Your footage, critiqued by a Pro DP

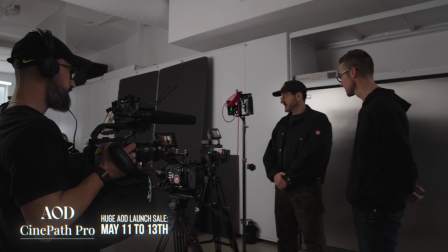And so if you're like, they missed my video, we will be doing reviews if you're part of CinePath.
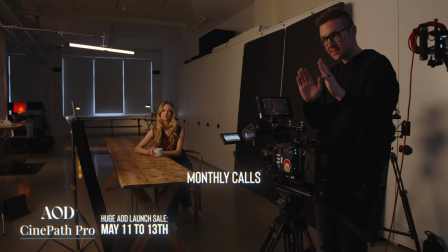That'll be the chance for Nick to go on a private Zoom call with you and a couple other cinematographers and actually get your content reviewed.
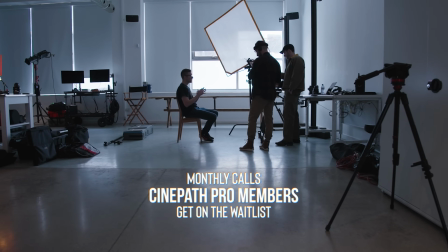This will actually be part of that course moving forward, is monthly calls. Nick will get on and review your cinematography or help you work through a cinematography issue. That'll be part of the CinePath course. And perhaps we'll do a bonus call around the launch. We'll wait to see.
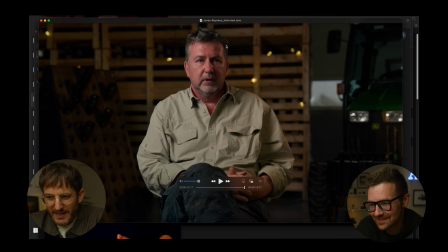Moving on. Shoot, 16 by 9. We have a 9/16.
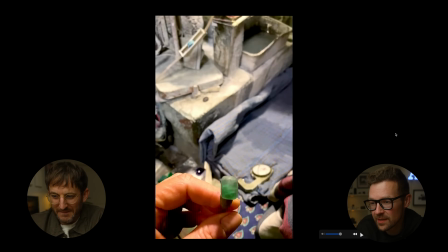Yes, right. I was saying 16:9. No, I was just taking it. Yeah. So we have a 9/16 here, which, it is a natural part of the industry now.
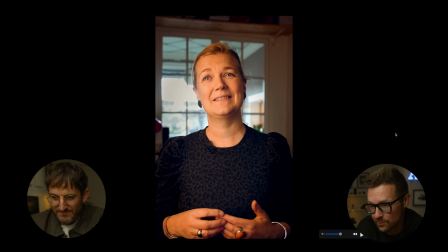It's not my preference, but they do come up on shoots. So I would say this seems like a shot that was framed for 16:9 just because I kind of live in this world of like, we're losing the elbows right now. And It's like, we should either keep the body or really commit to like slicing down the shoulders, but like losing a little part of the body. It's kind of like if you were to take your camera and chop a little bit of the head off, it feels awkward.
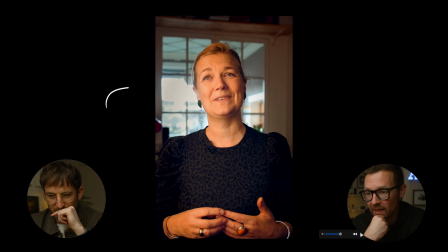The other thing I would say here is that highlight through the window to me is completely distracting. Not every camera has the largest dynamic range,
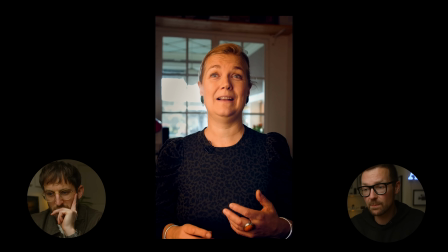but I think it's important to learn within your tools how to balance that or to shoot into a section of the room. Like shooting into windows is more challenging to balance out. I would almost rotate the camera around and land her head against a darker part of the wall
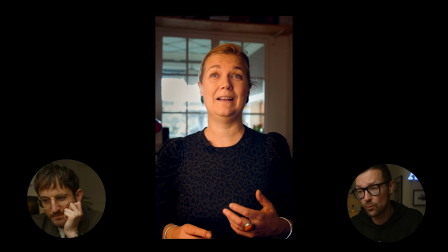and use the window as motivation for your key light rather than trying to like fight that silhouette directly. Yes, I agree. My 2 quick notes is I would have just backed down the exposure a little because whatever camera you're using here, we're starting to lose a lot of detail in the face.
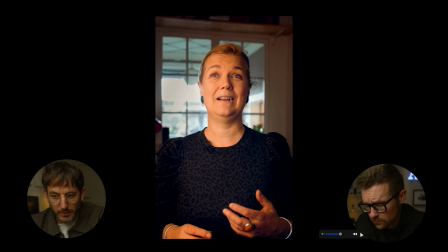It's getting a bit muddy. It might be your export. It might just be because it's a bit more compressed. And then the other thing is we're underlighting. You can see how the shadows are going up on our subject's face. Underlighting, it kind of gives that spooky, like menacing look, like we're telling a ghost story when we underlight. So it's not that you can't ever underlight. It's that typically coming top down is more natural. It's where most lights come in a room, unless you have like pot lights on the ground, but then you're on a driveway. So in this case, we're inside a building. Good thing about that one though, also, lav mic was the same color as wardrobe, so you can barely see it. All right, Torian Victoria Fen Vergnaud. You try that. You know what's crazy? I'm never offended when someone messes up my name. It doesn't bug me at all. I'm just like, yeah, I got a weird name.
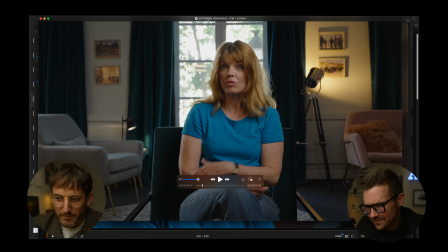This is interesting. You've heard me say this before in past videos, but we're crossing the axis here. Again, unless you have, my rule is don't cross the axis in an interview unless you have 4+ cameras. And the axis is this invisible line through the room, which you're drawing from your character's nose,
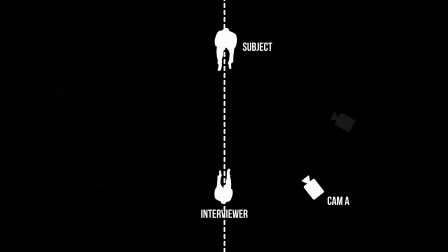and wherever you place your main camera, your main shot, the rest of the cameras should technically be on that side.
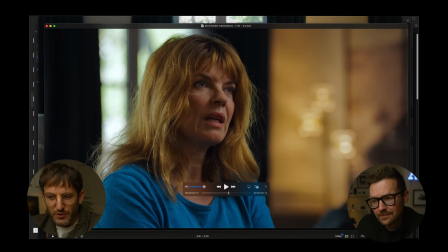Some people are like, oh, that's a dumb rule. It's not, because it gets confusing because we're now looking in 2 different directions.
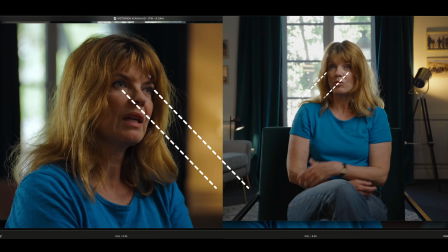This won't cut well because we're looking here and now we're looking over here. It feels like 2 different perspectives, 2 different people. If you stay on that one side of the room, it will cut more seamlessly.
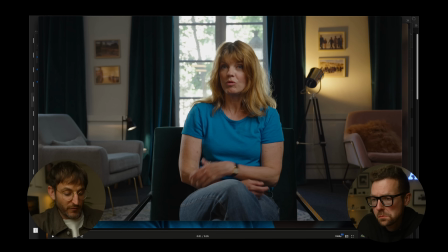And I would like to say leave, and if you can keep track, keep a notebook of where you've been on the axis, being like, okay, we're on the right side of their face in this interview. Then when you do other interviews with people, whether they have opposing views as that person or just a different character in the film, you can jump onto the other side.
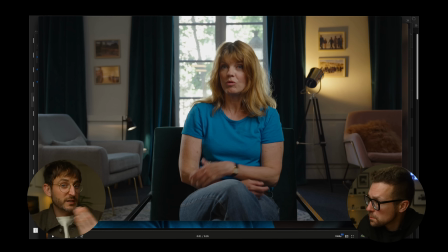And then what's cool is that when you're cutting between it, you can definitively know that it's different people, but it also feels like there's a bit more of a conversation going on. Because traditionally in Hollywood, you don't jump the axis, but you have people's perspectives changing when you're having conversations.
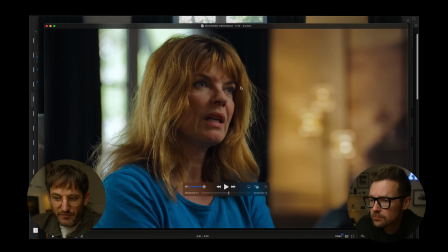So right away, I do like the quality of light, but then unfortunately, this always happens is, of course, you have your camera and your key light.
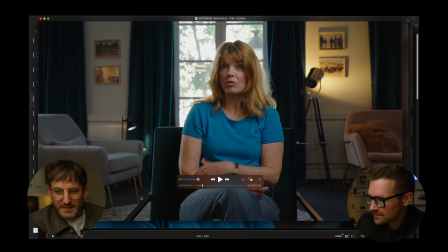You're like, how do I fit in here? This is uncomfortable. But then you place them on this side, and now we have the person looking away from our key light.
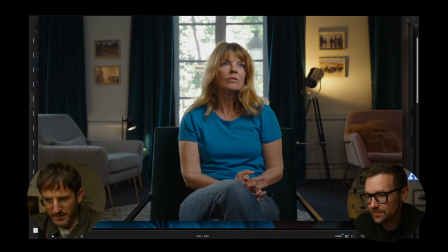Like, see, when she looks over here, imagine if we AI'd her eyes down. To me, it would feel better because we're dead center on, and then it would match with that. Look at that. That's matching now. Look at that. Just match for exposure. But I like to be encouraging, and I would say I like the shape of light on the person's face. I like that you added clearly you thought about the background and adding some contrast ratios. So overall, very interesting frame. We have a lot of contrast. It's just a simple thing of put your director in the right place.
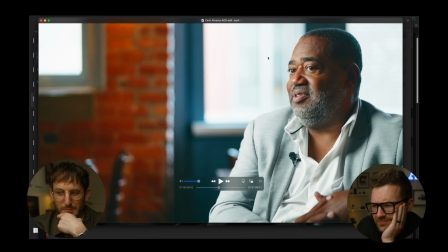Yep. Zach Alvarez, this is an interesting thing. We've been seeing this with a lot of people embracing windows, but you haven't nailed your exposure.
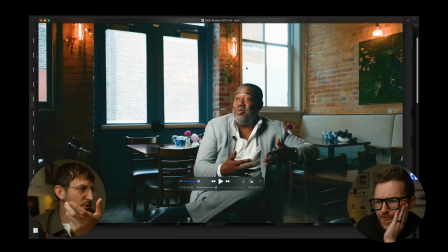If you're going to go for the windows, you got to nail the exposure. If this is all clipping, it just never looks good. In general, my rule of thumb with clipping, it's just, is it distracting to my eye? If I see a big window, that's distracting.
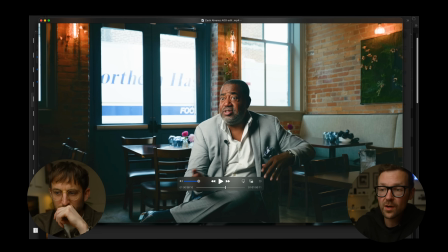So if you look at these practicals, you might say, Nick, these are clipping as well. Well, they are, but they're such a small part of the image that it's like headlights on a car.
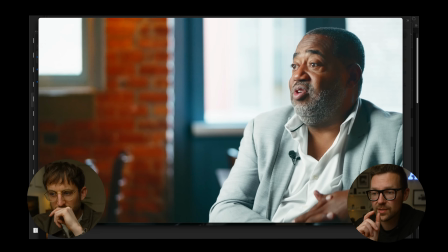I don't find those distracting, but the windows are taking up a good 40 to 50% of the background here.
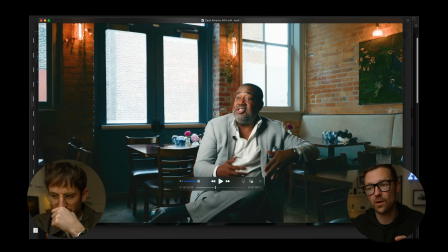And that's when it starts to pull your eye away from your subject. I just think it's so sad. I look at this big brick wall.
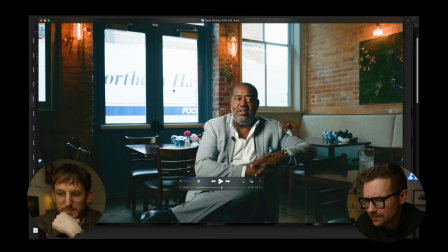I'm like, you could have actually set up a key light here and had this beautiful, you could have been using the window light for your exposure. Essentially, rather than trying to fight the window, because even if you have an aperture 600 now, you have the output to battle the windows,
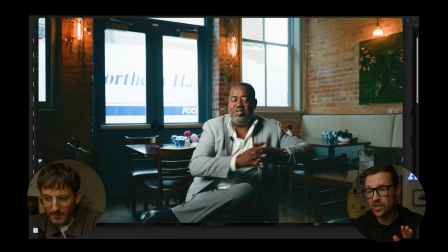but it is the toughest ratio to balance going straight into a hot window, before it feels like you've brought a light in.
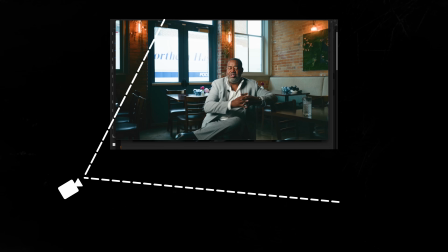If we clocked our A camera 30 degrees clockwise, so our camera's more facing into this back wall with the flower painting here, and then we shoot along the windows, you're making those windows more slivered or smaller relative to camera.
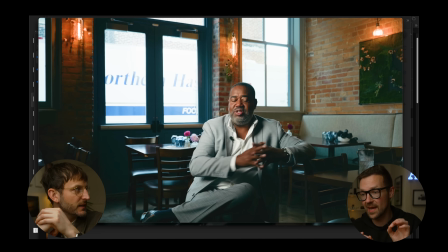So then even if they're high in the waveform, they are less distracting because we're making them smaller and we're landing their head against a dark brick wall.
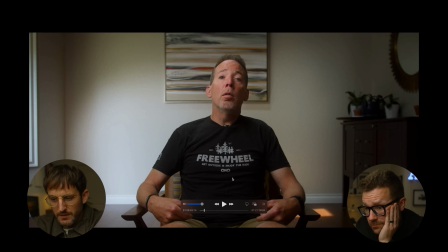Josh White. Okay, first reactions, Nick. I like this. Yeah, this has a premium look to it. I like not symmetry, but I like landing the head. I would almost say move your subject 1 inch frame left and land them dead center in the painting and really lean into that. And then, but you got to shift the whole, I don't know why I'm moving over here. I would shift the whole system slightly to the left and almost sneak in more of that window on your wide.
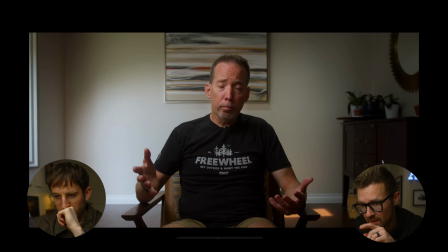Because right now we're just seeing the window frame. It's yeah, you got this exposed though. It's nice. No, I know. So in the wide, just let me see 4 inches of that window. Yeah, we could have got, give a little 4 inches, That's the green there is kind of nice actually. Yeah. I mean, we're balanced really well.
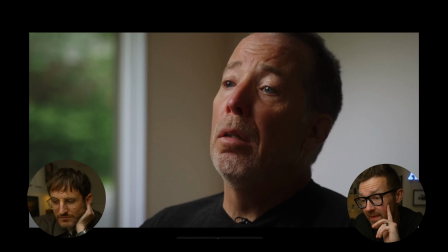The beautiful cache light. Key light's nice and soft. We're above the eye line. And then in this B camera, this is a great example of that checkerboard lighting I was talking about. Yes. Where you're wondering, like, why does the B camera just look so three-dimensional? Why am I so drawn to their face?
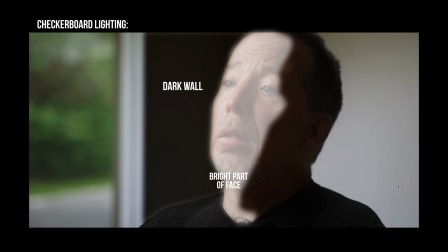It's because you have dark wall, bright key light, dark face, bright section of the wall.
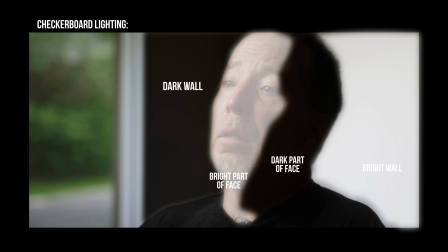So we're maximizing contrast on not only our key side, but our fill side.
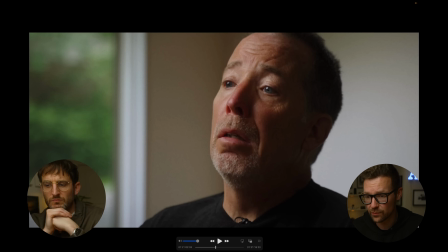And I would bet that we have a light coming out the window just based on the angle of this. This is the first time we have a window that isn't just completely blown out. Yep. If you're into post-production and color correction, which I'll go into in the course, we've kept the face in the B camera well away from the window.
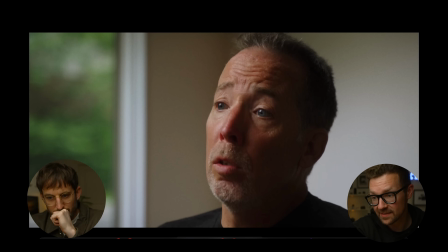So if we needed to draw a power window or gradient down one side of the frame, we're never intersecting our subject to our window. So that is an easy way to control exposure between two zones. Oh, I like this. I would approve. This is so nitpicky, and we'll see if AI can build this.
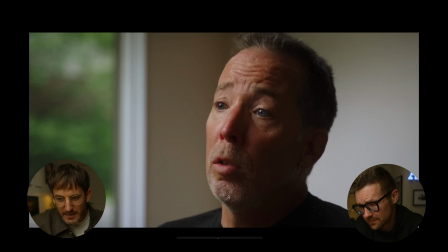Is I would zoom out just slightly. Don't cut off the top of the head, and just I don't like when chins and necks are just like getting chopped off. It's like maybe just a little bit wider. I always think rule for a B cam. This is actual rule: is err on the side of slightly wider. You can always punch in. Last thing in every video.
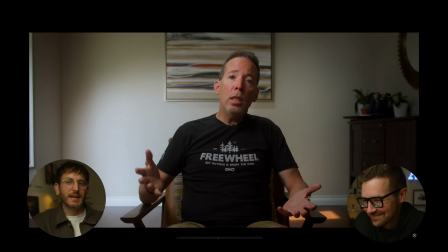Here's where you're going to lose points, Josh. The mic. Come on. I know it sounds like I'm just pushing our course, but Documentary Foundations, we dropped the price on it. There's a whole section on how to hide mics. Hide your mics. This is an epidemic of mass proportions that is infiltrating the world of filmmaking. Microphones are just is there like big microphone, like big pharma is out there being like, maybe they're getting paid to place their mic out there. This is terrible. It's just terrible. Just hide the mic. This is just me personally speaking. You can get away with just a boom. Just like this. I don't have labs on. We're going to get that on a t-shirt. I would go just boom. AOD. Just boom.